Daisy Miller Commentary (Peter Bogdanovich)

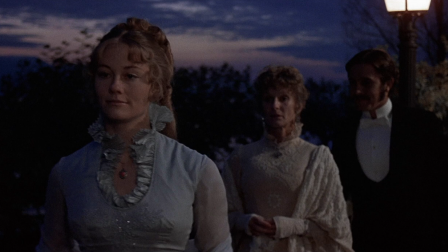and again, it's a long take. She walks out of it, and then they talk. They talked at the banister there for a while, and there's been no cut. Now we find out that Daisy's mother is very much like Daisy, talks her head off.
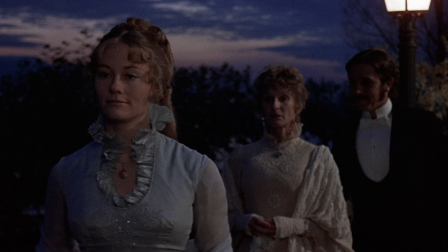We had one absolutely great screening of this picture at Harvard for a bunch of undergraduates, about 300, who absolutely got everything, mainly because they had read the story.
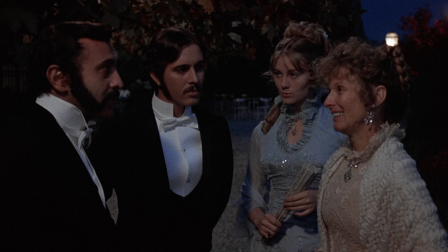We did the whole story, 90 pages, 90 minutes. And all this stuff, I don't think we shot this all in one night. I think we shot it over a period of two or three different nights because we only could shoot during this one moment at twilight when you could see the mountains.
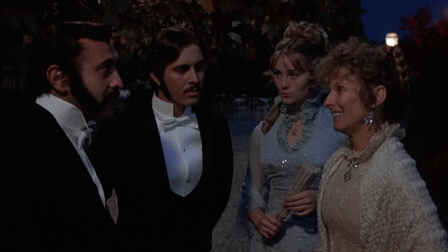Otherwise, what was the point of being there? Now, she's saying I would think she'd rather go inside because she's trying to be formal, Of course, in America, they don't do such things, but Cloris's character is trying to be correct. And Henry James went to Harvard, and maybe that's another reason why it went down so well.
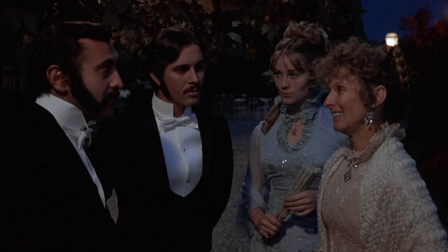All this dialogue, which sounds quite modern at times, is actually right from the James story, either from the 1876 version, the 1879 version, or the 1904 version. and lines like, isn't it cool, and things like that.
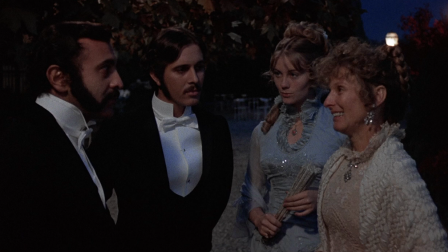Surprising is exactly what he wrote. Like Dickens and a lot of 19th century novelists, the choice of names for people were often significant.
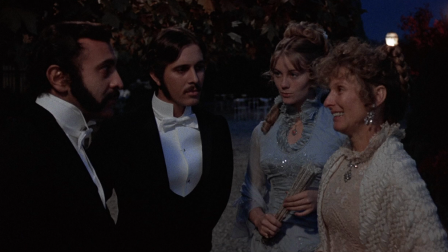Winterborn, born in winter, meaning winter is the death of the year. He's the death of Daisy. Daisy, a spring flower, white, innocent. those were not chosen randomly.
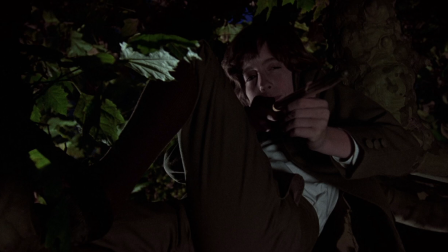This moment with James, we put in. Bang. Again, it's a way of forecasting the future.
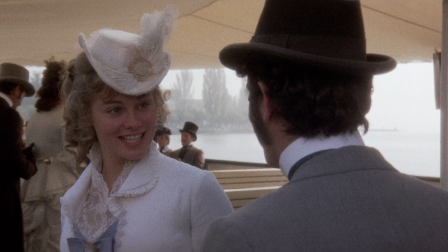This was a tourist boat. Those looks of Sybil, she was great at that kind of moment. Those direct looks.
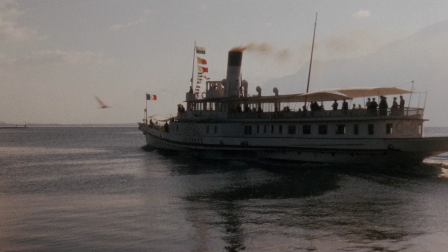and this was a real steamer that we used that was a tourist boat on the lake. We had to shoot it carefully to avoid any freeways or anachronisms.
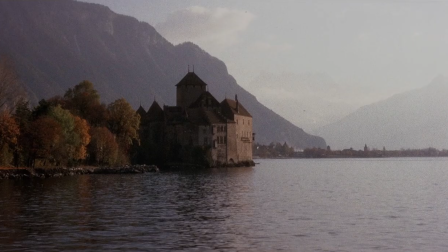The biggest one was this one. This is the Chateau de Chillon, and it's the only angle, this angle, where you couldn't see that there were three freeways around it. So we had to go out in the boat and get exactly the right position to see it without freeways.
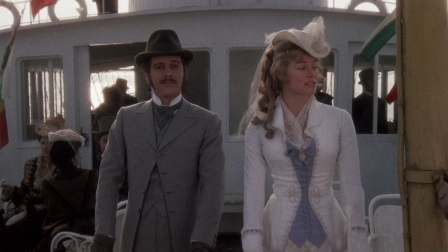The basic idea of Daisy Miller traveling from hotel to hotel in Europe, American Girl with her mother, is a story that James had heard and then dramatized it from there. He sort of spun off on that basic premise.
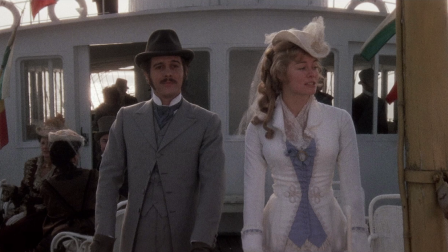these moments here come on let's be the first ones off are of course the the close-ups are supposed to tell you what is really happening those moments were silent moments are supposed to tell you what's really happening that's the filmmaking
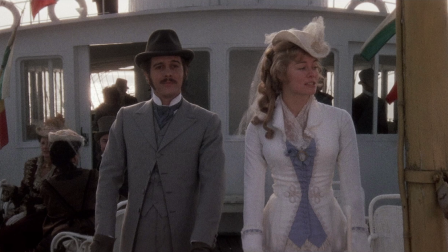part or the the the um that's the cinematic part one is
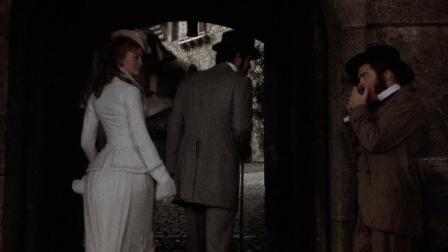supposed to pay attention to the close-ups that's why we don't use many of them this was stretching it a bit to have this guy playing the harmonica but i thought we could get away with it. He looks sort of like a poet. And the music he's playing is When You and I Were Young, Maggie, played sort of in a lower key, in a sort of slightly minor key.
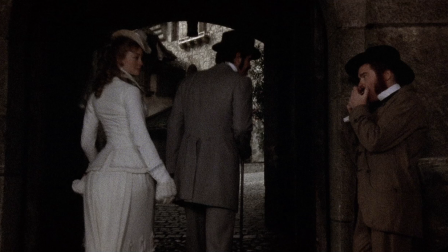It was a popular song of that period.
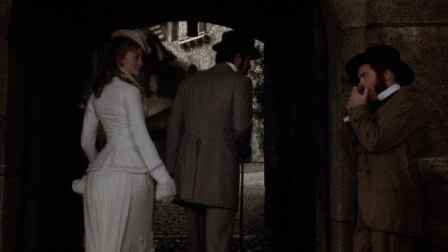Lada Nino, an Italian composer, scored it for us on the harmonica, adapting When You and I Were Young, Maggie. And we used it at the end credits too.
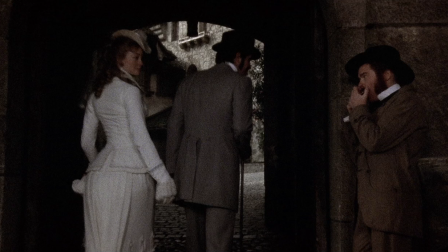This is in fact the famous Chateau de Chillon, which is a big tourist attraction near Vevey. Byron was kept in prison, we're going to see that in a moment, and this was all shot really there.
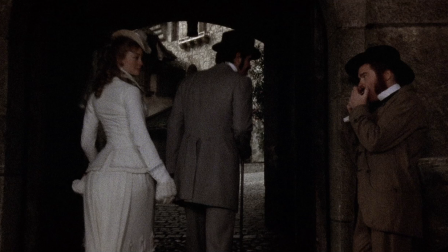And we put in all these, this dialogue was not from the story, We had to put in some stuff,
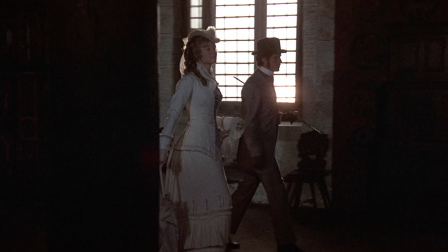kind of kept it going. Of course, all these rooms, everything here is there. You can go to the Chateau de Chillon and see it.
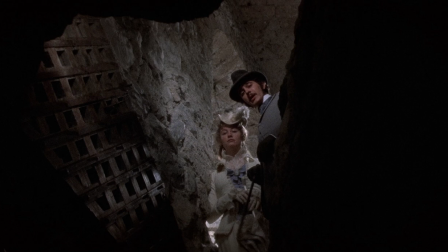It wasn't difficult to secure the location. They actually had to pay them some money. This is an oubliette, he talks about, that they used to throw people down there. It's really quite beautiful.
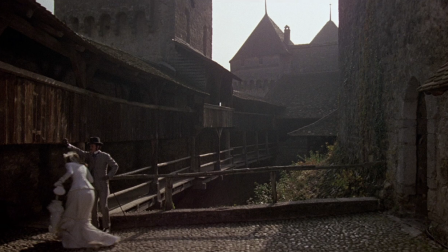and again all this was shot with the with this black silk stocking over the lens the book uh daisy miller uh was uh quite controversial when it came out it was in fact they had a hard time finding an american publisher
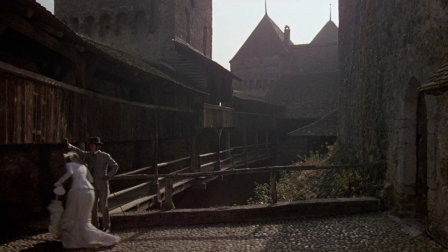because it was thought to be an insult to american girlhood i think that was one of the reviews because she's so forward and And it's sort of written as though she's vulgar. Of course, James is on her side, really. So it was first published in England
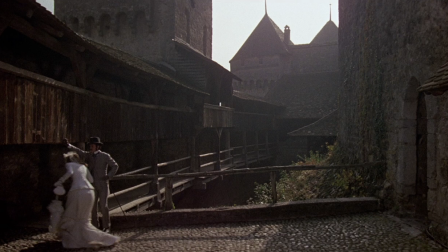and became quite popular there. And it was a big success, actually, when it was finally published in America.
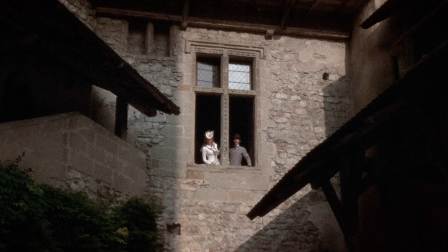This whole sequence was sort of made up on the locations to suit the locations.
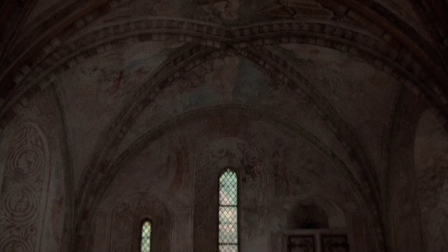This beautiful chapel, this extraordinary ceiling, how could we not show it? is there, everything is, it's all real.
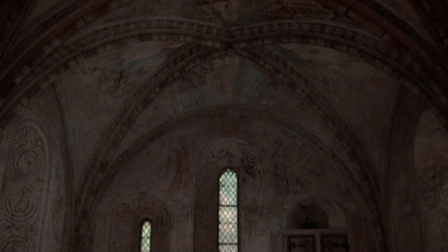Of course, this was shot in 1973, in the winter, and released in 74.
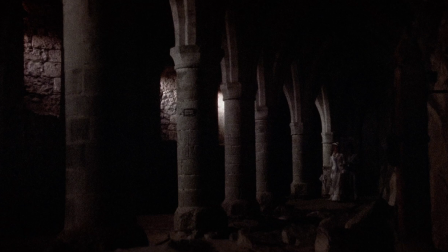Here's the prison where Byron was kept.
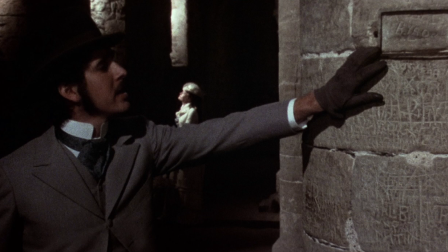On that pillar there, you can see, we get closer to it shortly, it's his name, he scratched his name, Lord Byron, into the pillar, and they put a frame around it. You see it, actually, in the next shot better. He tells you all about it.
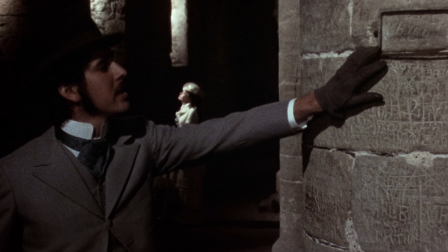It's really true, everything. And this is where it happened. And the quote is from Byron's poem.
Columns, massy and gray, dim with a dull, imprisoned ray.
There it is. You can see it on the right,
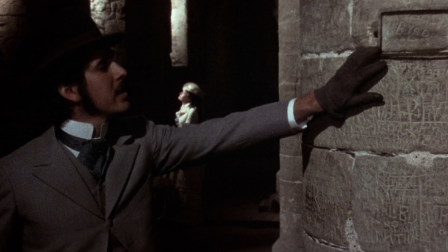Byron. we shot this uh as i said 30 years ago long before the vogue for henry james came about and for period pictures set in this period that merchant ivory did and a number of other people
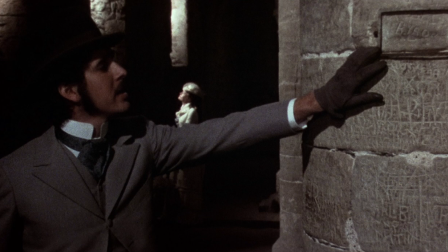have done jane austen henry james edith wharton nobody done any of this kind of picture really since mgm in the 30s but um costume pictures like this but uh it was a challenge i
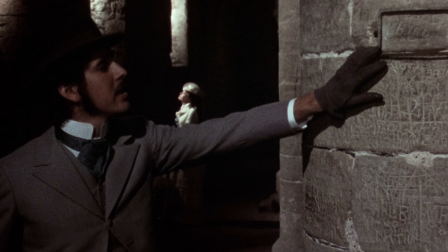remember watching the dailies and thinking i don't know who's going to want to see this because nobody had made a picture like this at that time camera closed in
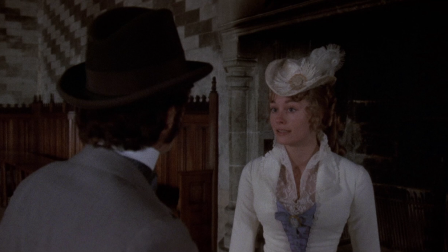on her there because she's actually really annoyed because she's now fallen in love with him he doesn't get it yet he never does get really that's the story it's about this movie could have been called the man who didn't get it